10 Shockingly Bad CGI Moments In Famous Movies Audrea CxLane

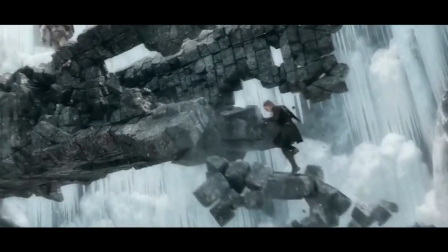(0:07)
Visual effects have come a long way since Bruce the Shark made production on Jaws a living hell for Steven Spielberg.
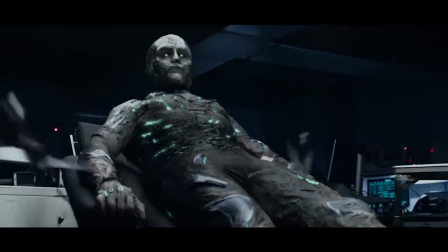(0:13)
Thanks to the advent of CGI, filmmakers can do just about anything they imagine.
I know, right?
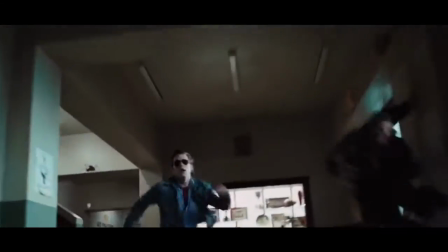(0:18)
This has led to spaceships and creatures that look more photorealistic than ever, and some viewers have trouble telling if what they're looking at is real or digital.
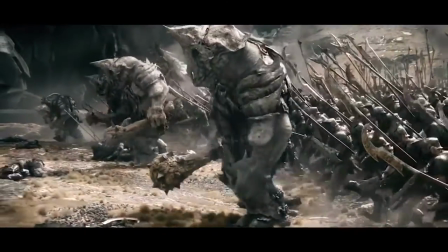(0:26)
There's no shortage of great examples of these techniques, but not everyone is capable of knocking it out of the park.
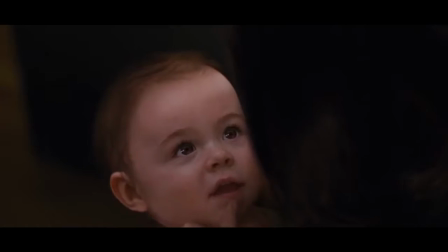(0:31)
Sometimes, we watch a scene and wonder what the director was thinking when he approved the effects.
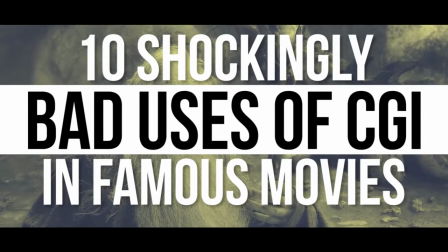(0:37)
Here are 10 shockingly bad uses of CGI in famous movies.
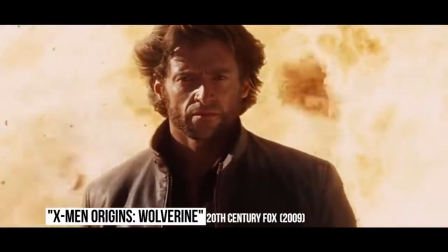(0:42)
X-Men Origins Wolverine This film is one of the most maligned in the comic book genre for several factors, including an apparently rushed post-production. One of the defining aspects of Wolverine is his claws, and fans love it when Logan brings them out.
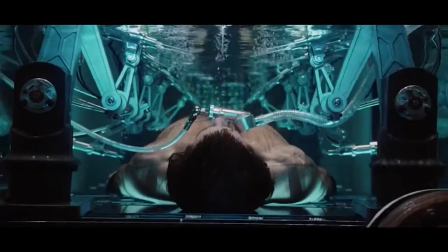(0:56)
In this prequel though, moviegoers were angered by what they saw.
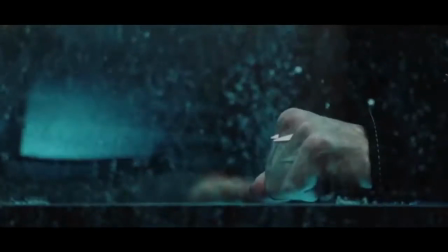(0:59)
After receiving his adamantium skeleton, they are so obviously cartoonish they look like something out of Who Framed Roger Rabbit.
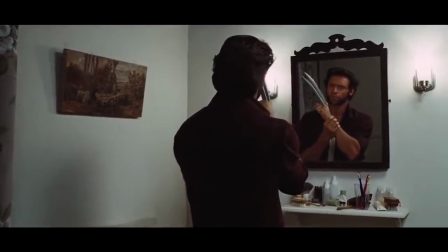(1:06)
Considering that the claws looked much more realistic 9 years earlier in the first X-Men, this is inexcusable.
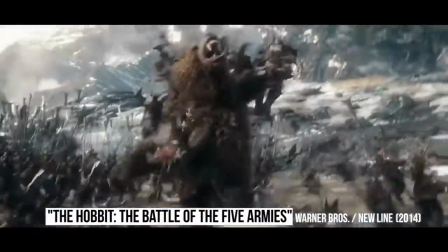(1:13)
The Hobbit – The Battle of the Five Armies Peter Jackson's Lord of the Rings trilogy was noteworthy for its extensive use of practical effects,
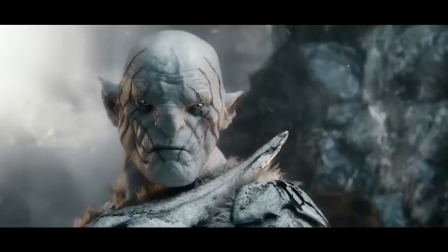(1:20)
but the director's Hobbit trilogy leaned extensively on CGI. Arguably, he went too far in a few places.
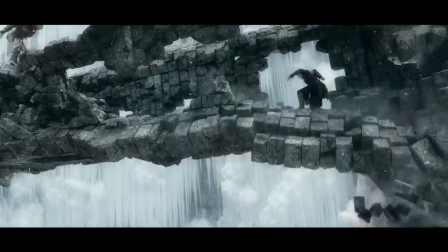(1:26)
The climactic fight sequence in Battle of the Five Armies includes a scene where Legolas basically defies the laws of physics as he runs up a tower that has been knocked over by a troll.
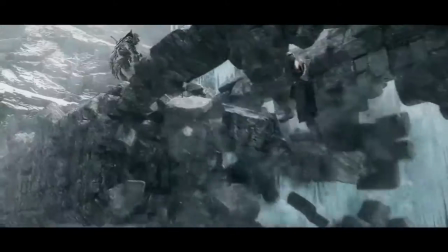(1:35)
It's so ridiculous that even the Mythbusters had to come out and prove it couldn't actually happen.
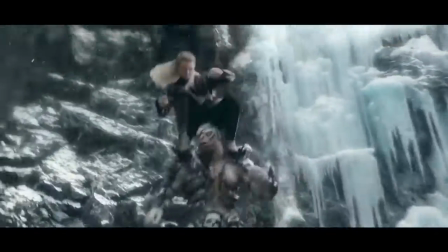(1:41)
We're all for suspending disbelief in movies, but some things have to be grounded for us to buy in.
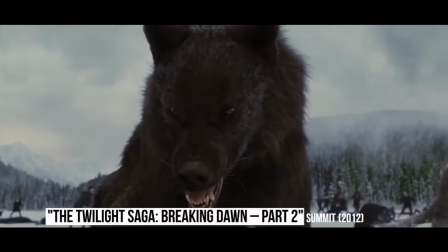(1:47)
The Twilight Saga – Breaking Dawn Part 2 For all the advancements in CGI, it's still very difficult to realistically animate a human being's face.
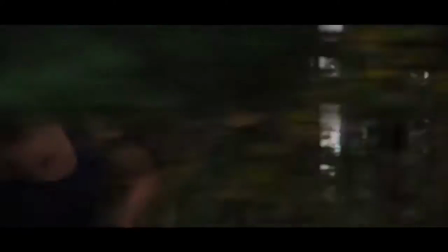(1:55)
The uncanny valley is something that few filmmakers have conquered, and the people behind the last Twilight movie failed miserably.
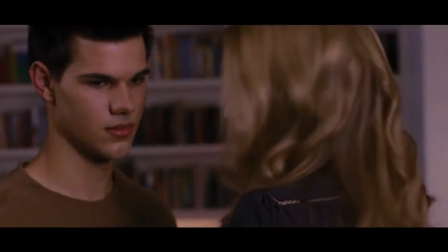(2:02)
When Bella first meets her new baby, the infant's face is so blatantly digital that it sticks out like a sore thumb.
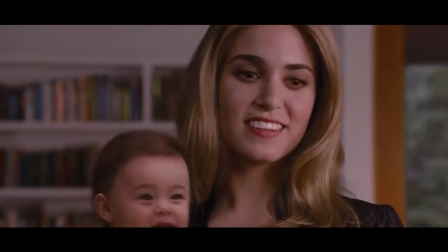(2:08)
It's extremely disorienting, especially when juxtaposed with the real actors on set.
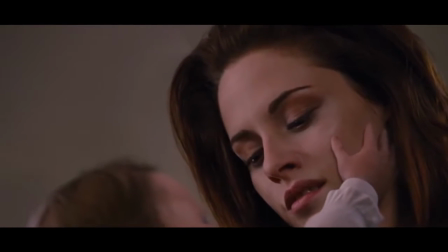(2:13)
One has to wonder why the director decided a CGI face on a robot baby was the right way to go, instead of getting an actual child to use for the scene.
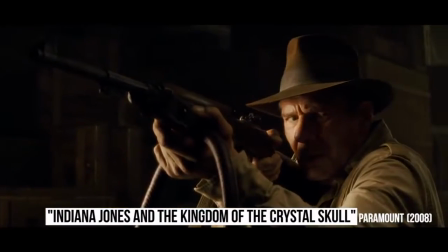(2:22)
Indiana Jones and the Kingdom of the Crystal Skull Like so many blockbusters of its era, the original Indiana Jones trilogy pioneered some amazing practical visual effects.
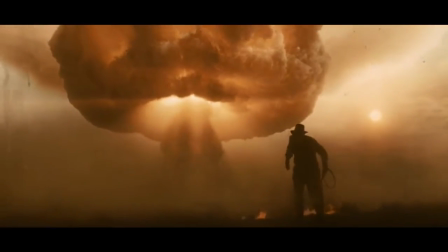(2:31)
But Steven Spielberg couldn't resist the temptations to CGI for the fourth installment.
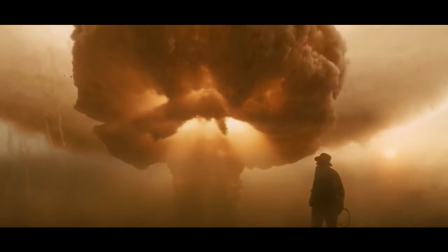(2:35)
Fans knew some things were off from the start when a digital gopher popped his head up in the first scene.
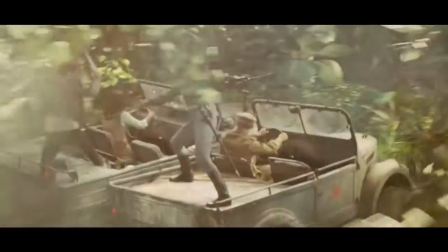(2:41)
For many, this was a bad omen that Crystal Skull would rely too much on digital technology as opposed to the old school techniques that made its predecessors memorable.
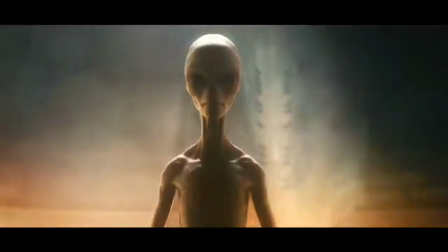(2:48)
It was an odd choice and seemed to serve no real purpose. A real gopher, or even an animatronic one, might have led to better results.
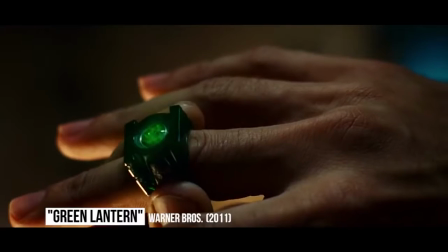(2:56)
Green Lantern As we've said many times before, getting a superhero's costume right for his or her big screen adaptation is a priority.
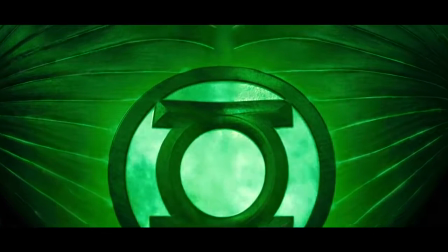(3:04)
Martin Campbell went in a very interesting direction while making Green Lantern. He decided the whole suit should be CGI.
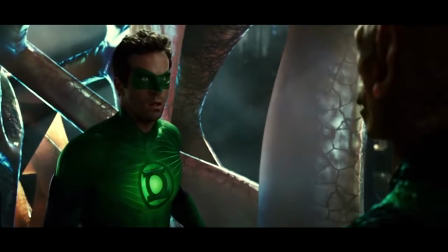(3:10)
While some comic book blockbusters will digitally augment small sections, like a cape, this was unprecedented and came under intense scrutiny by fans.
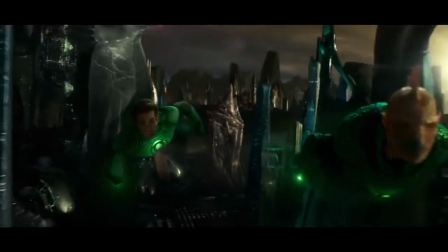(3:18)
The costume did not look very good on the big screen, and even Ryan Reynolds had to be disappointed by the results.
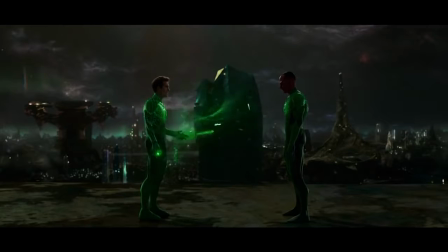(3:24)
How else can you explain the jab at the Green Lantern costume in Deadpool? Hopefully for the reboot, WB makes a real costume.
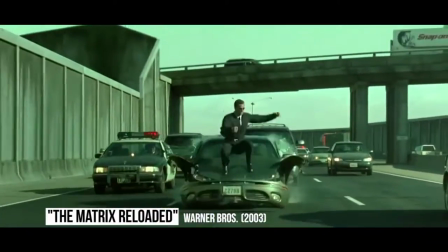(3:31)
The Matrix Reloaded The original Matrix film was one of the groundbreaking achievements in visual effects with its bullet time, but the sequels could not replicate that success.
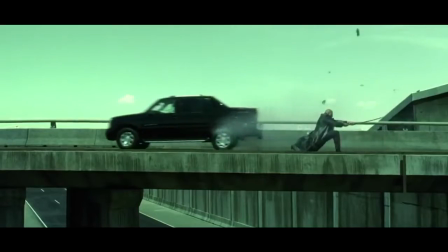(3:40)
One sequence in particular that was criticized was Neo's fight against the swarm of Agent Smiths.
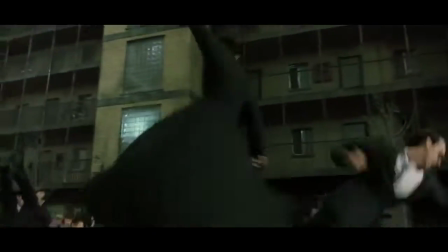(3:44)
Some felt that the effects looked fake and cartoonish, a disappointment considering the standards set by the first one.
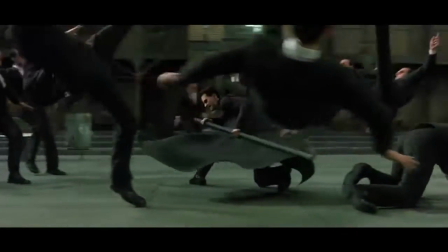(3:50)
A theory floating around is that the CGI is intentionally bad because it's meant to represent the Matrix itself crashing,
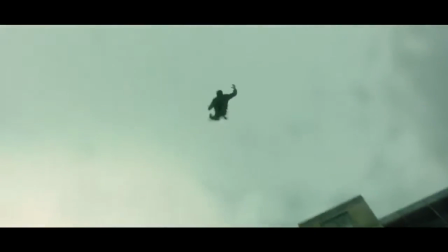(3:56)
but we doubt that that was the Wachowskis intention when they shot the scene. They just overdid it and audiences didn't respond to it.
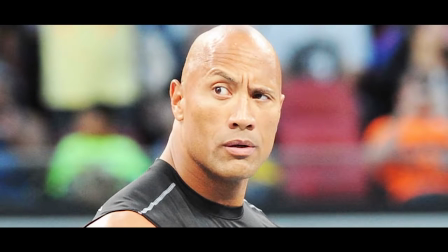(4:03)
The Mummy Returns Dwayne Johnson is one of the most beloved action stars today, but there was a time when audiences laughed at the rock on screen.